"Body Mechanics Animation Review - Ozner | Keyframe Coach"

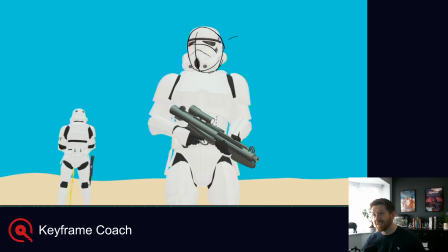(0:00)
Hello, welcome to another Keyframe Coach with me, Fernie. So this is a shot by Ozner. Hope I'm pronouncing that right, Ozner. And he says, "Hi, I kind of reached a roadblock in my animation.
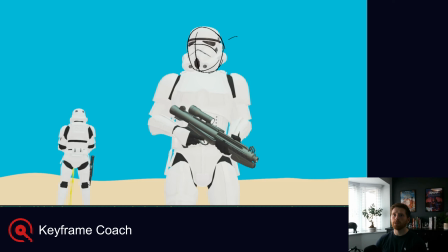(0:16)
Always had a hard time towards polishing and hoping that some notes could help me see where I'm lacking. Also, I wouldn't mind if you had any additional ideas that could make the shot better, or if you have any thoughts on the timing between the actions." Cool. Well, thanks for sending the shot in, Ozner. I'm going to just hide my sketches that I've already done.
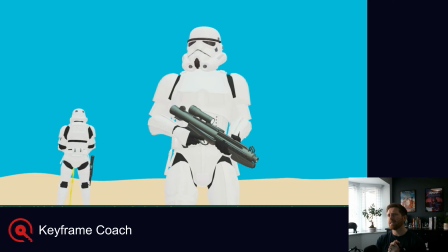(0:34)
I'm going to try something a bit different with this one. You'll notice that the video is a bit shorter, and I've basically done all of my sketches and gone through my own thoughts before recording. So then essentially the recording is going to be, here are the notes, rather than seeing a lot more arming and R-ing and me thinking.
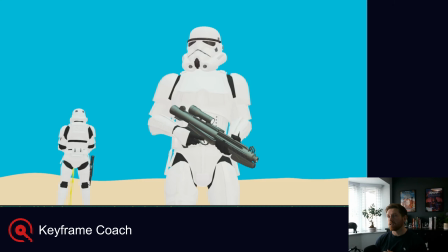(0:54)
But let me know if you guys like those long videos and you like to see the thought process. I mean, I feel like this is going to be a bit more consumable, a bit more helpful to the people getting their work reviewed. So yeah, just let me know what you guys think. So I'll play through the shot.
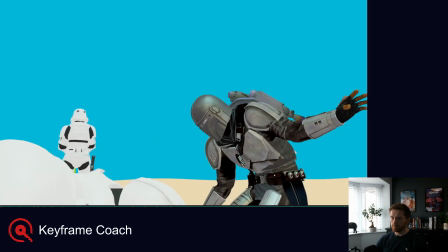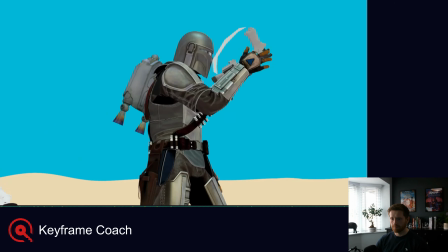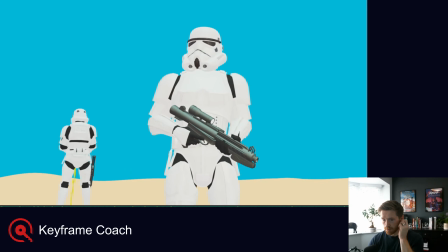(1:20)
Nice. So a very developed shot, deep into spline and polish.
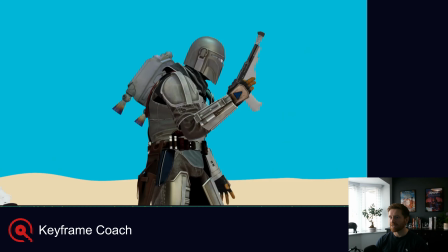(1:26)
Got some stormtroopers, and I won't embarrass myself by trying to name the guy.
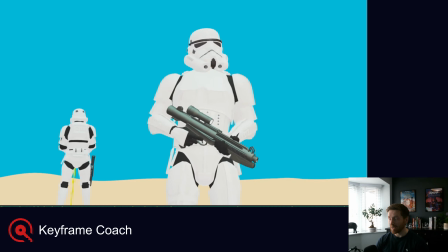(1:33)
I'm assuming a bounty hunter. Could be the Mandalorian, but possibly not.
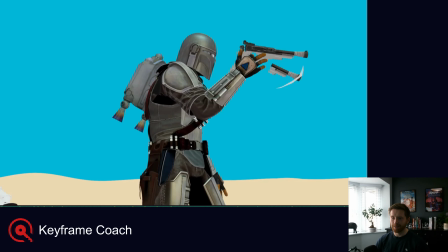(1:39)
There you go. Embarrassed myself anyway. But very nice.
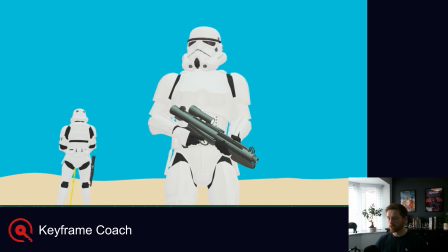(1:43)
Great start. So I had a few thoughts. Turn on tracing paper.
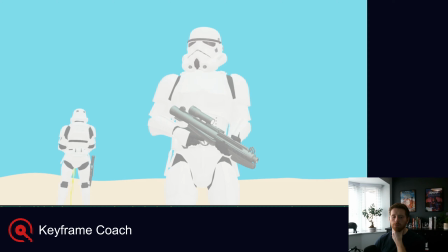(1:52)
And turn my sketches back on. So the initial first thoughts I had was on the staging of the animation. I feel like you could probably have this guy a little higher
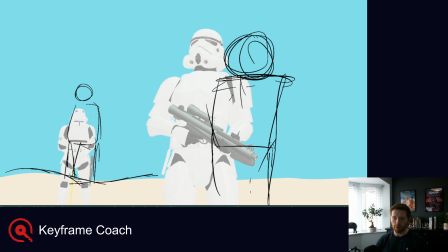(2:07)
and possibly even get like a bit more of a silhouette on him peeing. Just because the first time I watched it, I kind of missed that completely. Actually, I watched it like 2 or 3 times and I missed that.
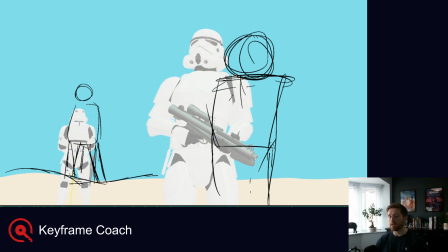(2:21)
So anything we can do to kind of like, as if he's maybe just standing on the edge of a ledge or something, and peeing over the side. So obviously we don't have to animate a big puddle coming down from there. But it will also help to get him more on a third, you know?
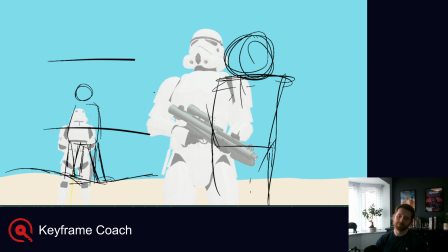(2:41)
So if the thirds are like here or something, you know, this kind of area is a bit more on a third. It kind of draws our attention more to that. And also having this guy more on a third, I think would be helpful, just to get a bit of a nicer composition.
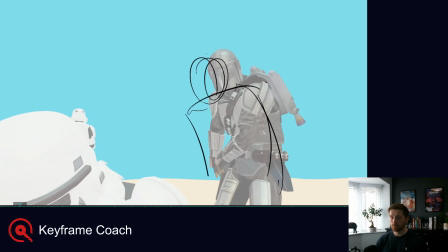(2:59)
But also it gives you room to then, when the guy gets kicked through,
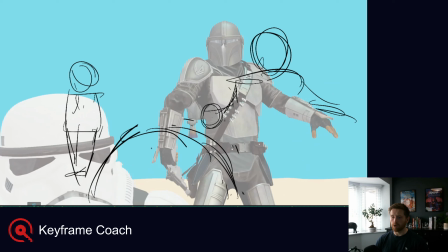(3:06)
so when he gets kicked through, it gives you some room to progress him forward through the screen space and also have him end up in the middle so that we're not obscuring this guy when we get over here.
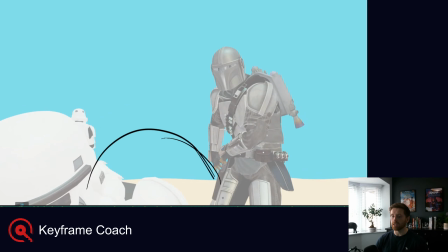(3:17)
So this guy does some acting in this moment. It would be nice if that was in the middle and this guy wasn't being obscured, so that we can, again, just have our eye a little bit more focused on him so that we read what he's doing.
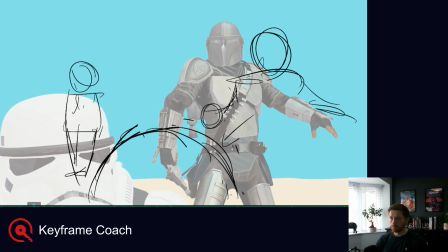Not to mention, I feel like the composition of this is maybe just a bit nicer. You sort of get 1, 2, 3. This guy's in the middle. This guy's on a third. This guy's on a third. Kind of an interesting composition.
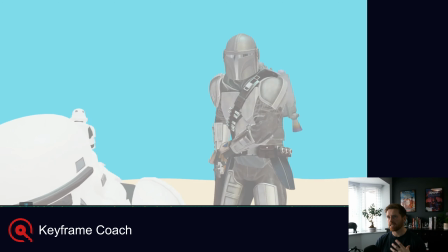(3:50)
But it's more for clarity of this guy.
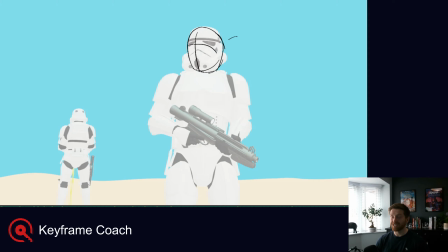(3:56)
So just going through my notes that I've written. I feel like at the start, this guy is just a little bit passive. We kind of watch it without my notes turned on. It feels like he's just waiting for something to happen.